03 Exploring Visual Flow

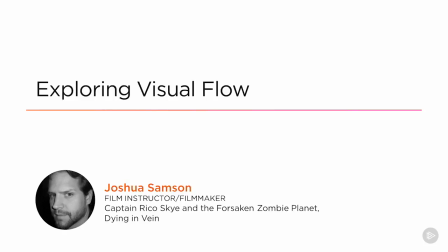[0:00]
Welcome back to Digital Tutors. In this lesson, we are going to talk about visual flow because now that you've familiarized yourself with the footage that we're working with,
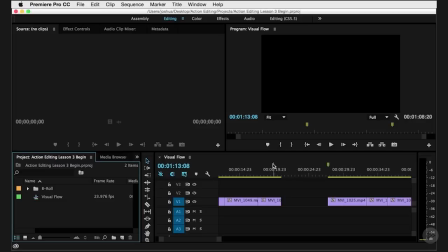[0:08]
it's really time to start putting it all together into a visual flow.
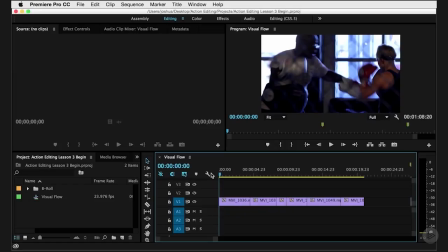[0:13]
So we can start off here and we're going to talk about the three-act structure within a scene. So the three-act structure is pretty simple. If you've ever written an essay, then you know the three-act structure. You have the introduction or the beginning.
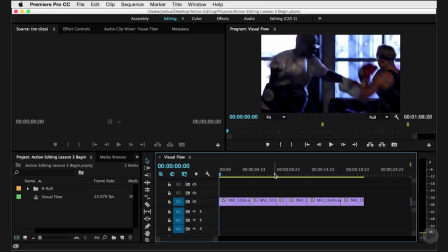[0:28]
You have the body or the middle with all the rising action and all the things that are going on, and then you have the conclusion, which either summarizes the whole thing or just gives you a nice little sum up resolution of some kind. And that can describe an entire film, but that also should describe each individual scene.
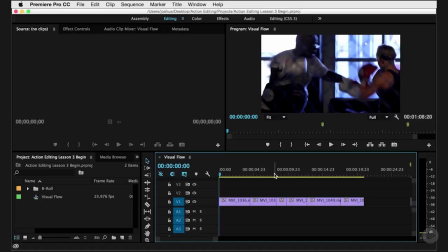[0:47]
You're looking for those shots that are good lead in, that kind of bring our audience into the action. You're looking for those shots that are a good way to leave, whether it slows it down or it speeds it up or it's a cliffhanger ending, depending on what's coming up next or what the purpose of the piece is,
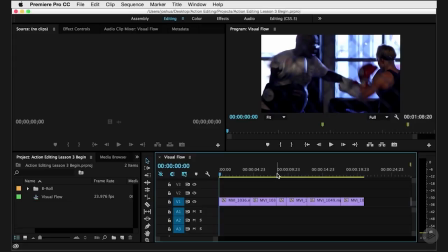[1:04]
and then what kind of parts are going to take us through the gist of the information and everything that we're trying to accomplish with the video. So you're always looking for that three-act structure at that beginning.
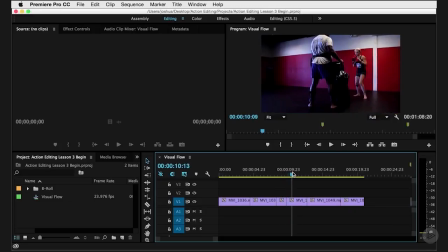[1:17]
So here you'll notice we have all of these shots that are just kind of in a random order.
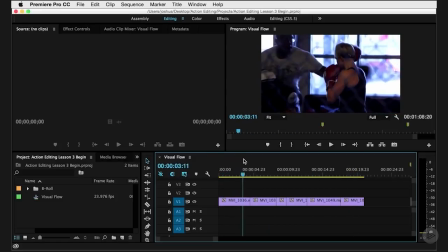[1:25]
And there isn't that much of a story going on here other than the fact that we introduce with these two.
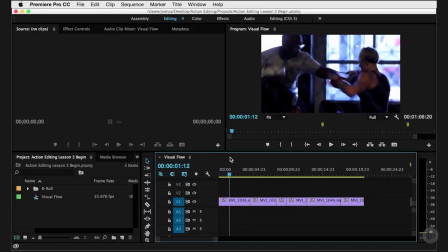[1:31]
It's obviously kind of a gritty fight training
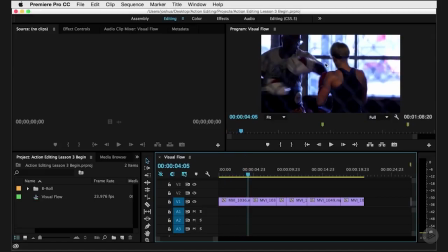[1:36]
building because you have this chain link fence here and all that, and it's kind of an artistic shot to start off with.
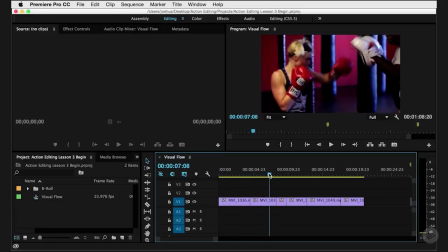[1:42]
That's not bad. Then we move in closer to her so we can kind of really concentrate on who she is, because this first shot you see her from behind. Then you have a real close-up of her face. We cut back out to start the action again to see where we are and what's happening.
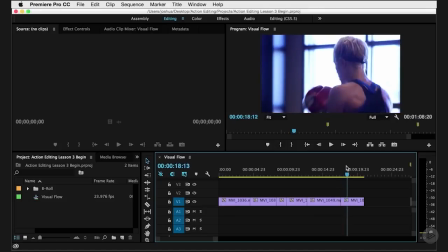[1:59]
Then we cut in closer again on the details, and then even closer still with a nice little resolution.
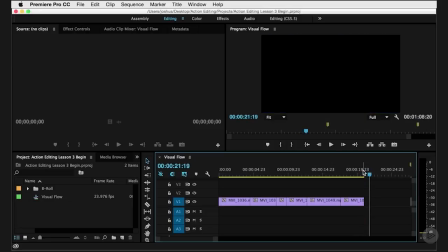[2:07]
She spins and maybe there's a fade out. So you can see that's a first kind of really rough attempt at telling a story visually. It's not the strongest, it's not the best. And if you look through all the footage, which hopefully you have at this point, you know that we can have an even stronger sense.
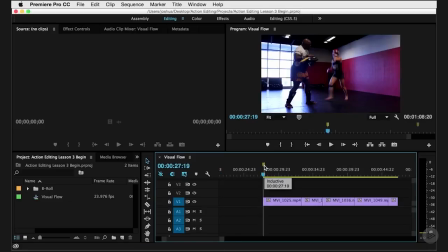[2:21]
So when you're looking at your footage, there are two different types of edits that you really want to think about.
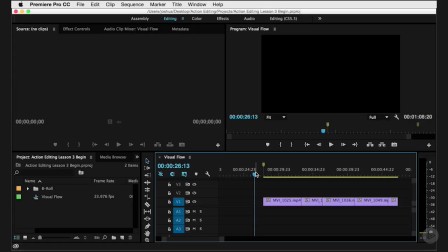[2:29]
The first one, which is the classical Hollywood style, is called inductive.
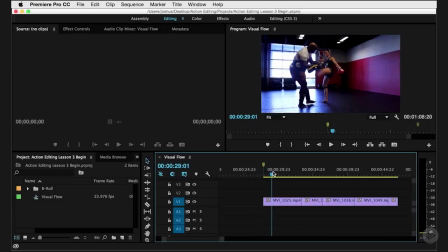[2:35]
And I've put together a little inductive sequence here. And inductive is basically hand-holding your audience through understanding. So you start off with a nice extreme long shot or a long shot. Sometimes these are called establishing shots. And what they do is exactly that.
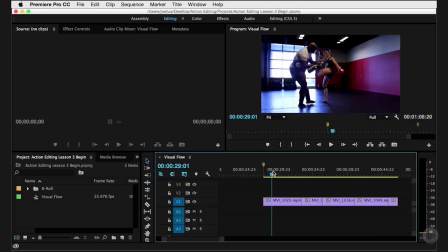[2:52]
They establish where we are, what we're supposed to care about. We don't have a really, really extreme long shot in this footage of the entire gym, primarily because there were a lot of other people training around and none of them were part of the actual training that I was trying to capture. And so this is about as far as we got. There are a couple of shots that are a little longer than this,
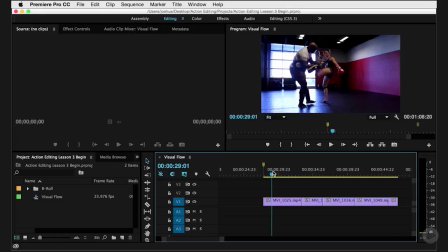[3:12]
but this one you can actually see the people involved and you see the space and you get a sense of what's going on. So first shot in this case is really letting you know where you are and what's happening.
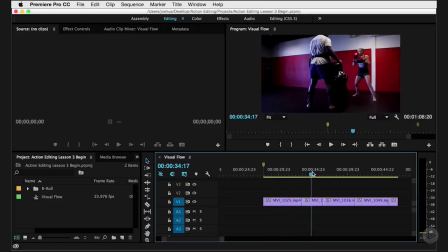[3:24]
And then what you do is you end up cutting in. So you have this long shot, you have a slightly closer shot.
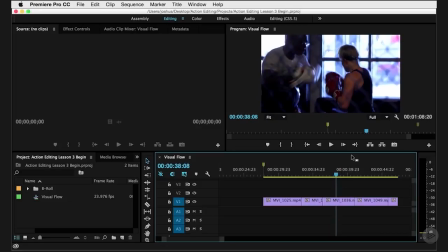[3:31]
We move into this kind of medium shot where we're really paying attention to more of the details of what's actually happening in the movement, because her feet aren't moving as much here, so we're really paying attention to the boxing part.
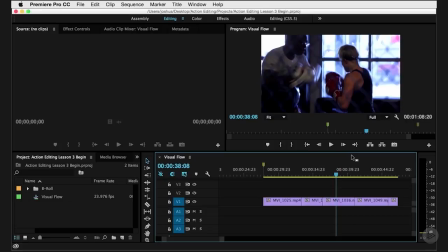[3:44]
This wouldn't be the best shot if you were showing kicks necessarily, but we're moving in, we're hand holding, starting wide, getting closer, getting closer.
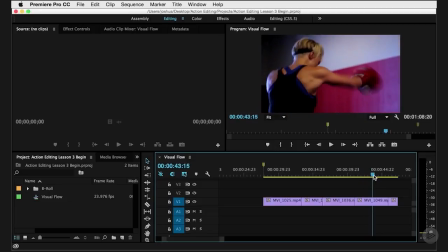[3:52]
Then we cut in here to a medium close-up or so as she's doing more stuff.
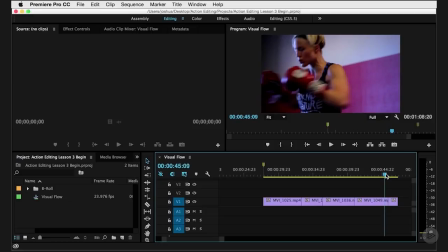[3:57]
Again, we can really start to pay attention to her as a character, because even though she's a real person, in the aspect of editing, all of your people that appear on screen are characters, and you have to think about building those characters and making your audience care about those characters. And this inductive style is a really easy way to kind of start wide and go in,
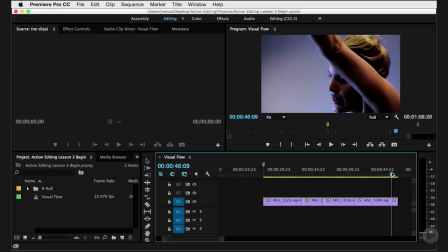[4:17]
and then we finally close in on a close-up so we can really study her face and kind of feel like we know her a little bit more. That's the weird thing about being an editor and about watching film, is you get this instant connection with people, because as your camera moves closer,
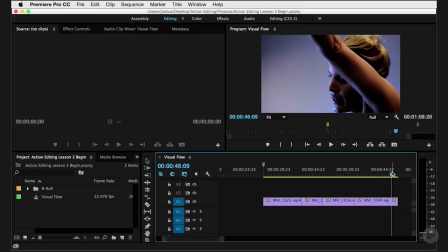[4:33]
you're basically taking your audience and moving them into a more intimate space with these people. And so a close-up, if you think about how close you would have to be to somebody to actually see them in this framing, that's a pretty intimate space.
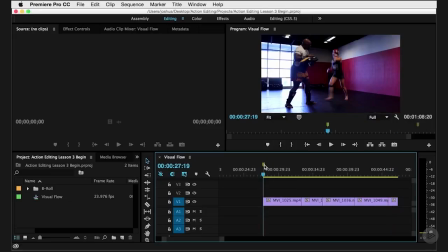[4:47]
And so the inductive style is, again, just starting wide and moving our audience closer and closer to
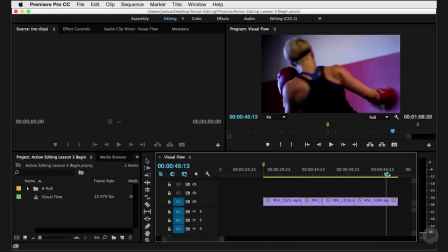[4:55]
care about what's going on and to have understanding.
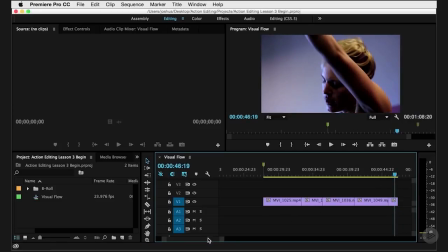[5:00]
That's the way most scenes will be cut most of the time.
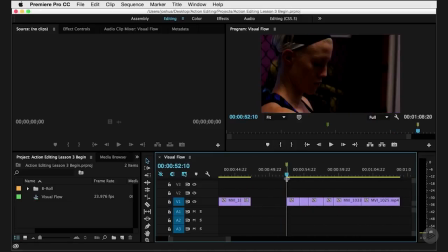[5:04]
The polar opposite of that is called deductive. And since it's the polar opposite, I bet you can basically figure out what that means. Basically, you start off with close-ups. In this case, we got a close-up of her face.
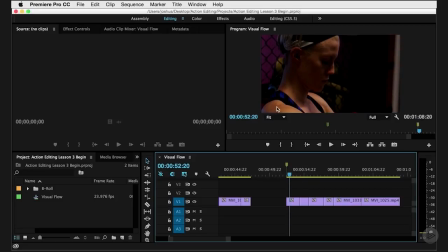[5:19]
If we didn't know that this was a fight scene footage, we really wouldn't necessarily know what was going on because we just see her face in close-up.
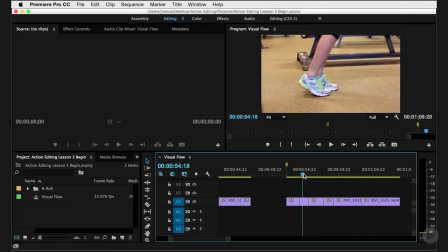[5:27]
Then we cut to a close-up of her feet jumping. We can kind of get a sense, okay, we're getting the clues.
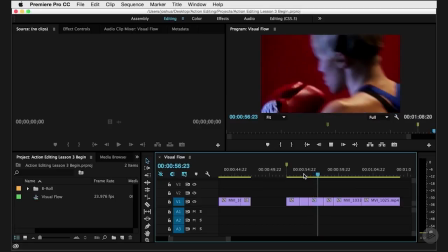[5:33]
We know sort of what's going on. We got this close. All right, we got it. Another close.
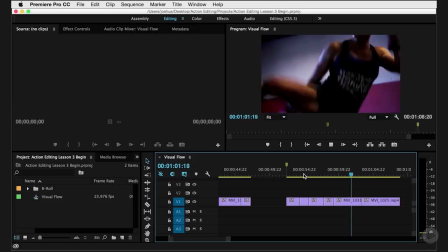[5:39]
Move out to like a medium shot, and we really kind of see what's going on.
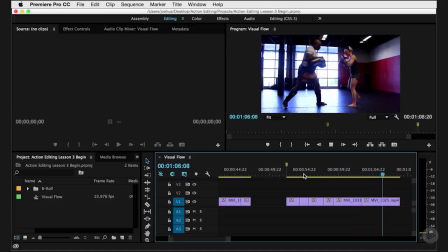[5:43]
And then finally at the end, we cut out to this long shot to confirm, yeah, you figured it out. This is somebody training. So these are two very different methods of editing psychologically. Does that mean you have to always either go for one or the other?
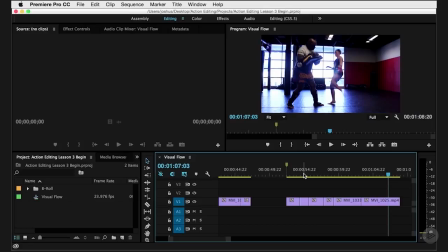[5:56]
No, but you do have to think about the footage that you've got and the point of what you're trying to get your audience to feel, because that's the job of an editor, is to make your audience feel the story and be a part of that story, and what you want them to think or what call to action you have.
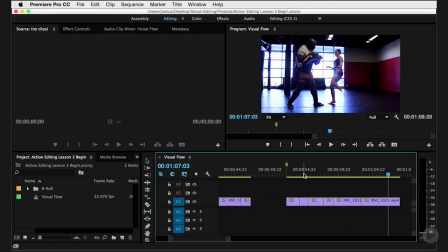[6:14]
Is this an edit just for entertainment's sake? That will be edited differently than if it's a marketing piece, than if you're trying to get people to buy something or attend something. So you always want to think about that. And those are just your two basic polar opposites.
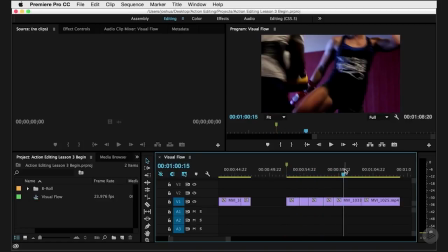[6:29]
You'll use different pieces of each throughout a longer edit, but it's a good way to just start trying to assemble your footage and thinking about
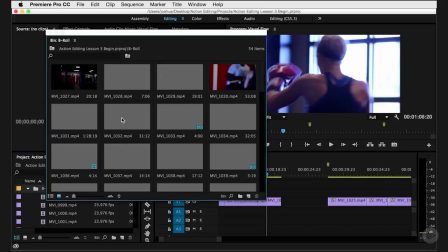[6:42]
all of that. So another thing that you really want to kind of pay attention to is jump cuts and screen direction.
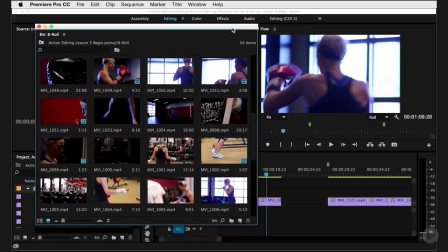[6:49]
So there's a thing called the 180 degree rule, and we use that when we are editing. And a good example of that is a sporting event. If your team is running left to right in whatever sporting event, put your favorite sport here,
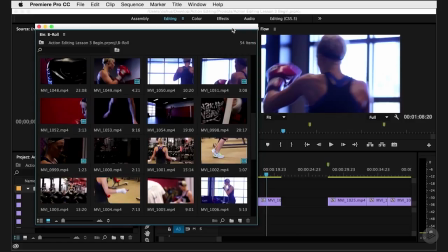[7:05]
and the opposing team is moving on the field right to left, if you put your camera on the other side of the field, all of a sudden they're running the opposite way. So you always keep your cameras on one side of the field, so your team is always going left to right, left to right, left to right, and the other team is always going right to left,
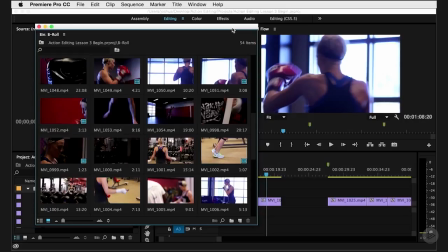[7:20]
right to left. That way it looks like they're running towards each other, or you know exactly whose goal they're going for. And so especially when you're talking about action editing from a documentary perspective, that's a little tricky to do, because your subjects might be flipping back and forth on the screen left and screen right,
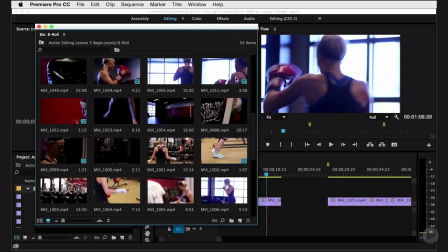[7:40]
moving from left to right, right to left, but you want to try to ease that as much as possible because it's really jarring have somebody go from one side to the next. So cutting from a shot like this to a shot like this would be a jump cut because she's just flipping on the screen.
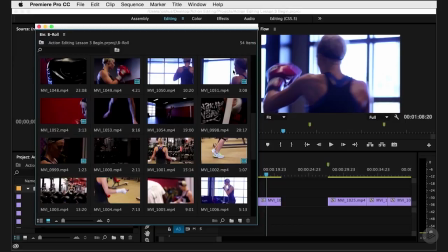[7:57]
Her place in the frame is not being maintained.
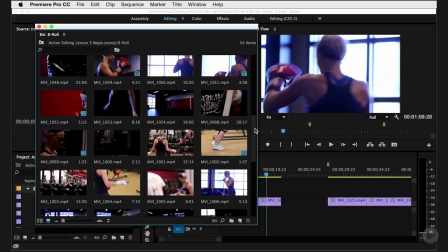[8:00]
The other thing that you want to avoid in jump cuts, and just so you know, a jump cut is basically an edit that you feel.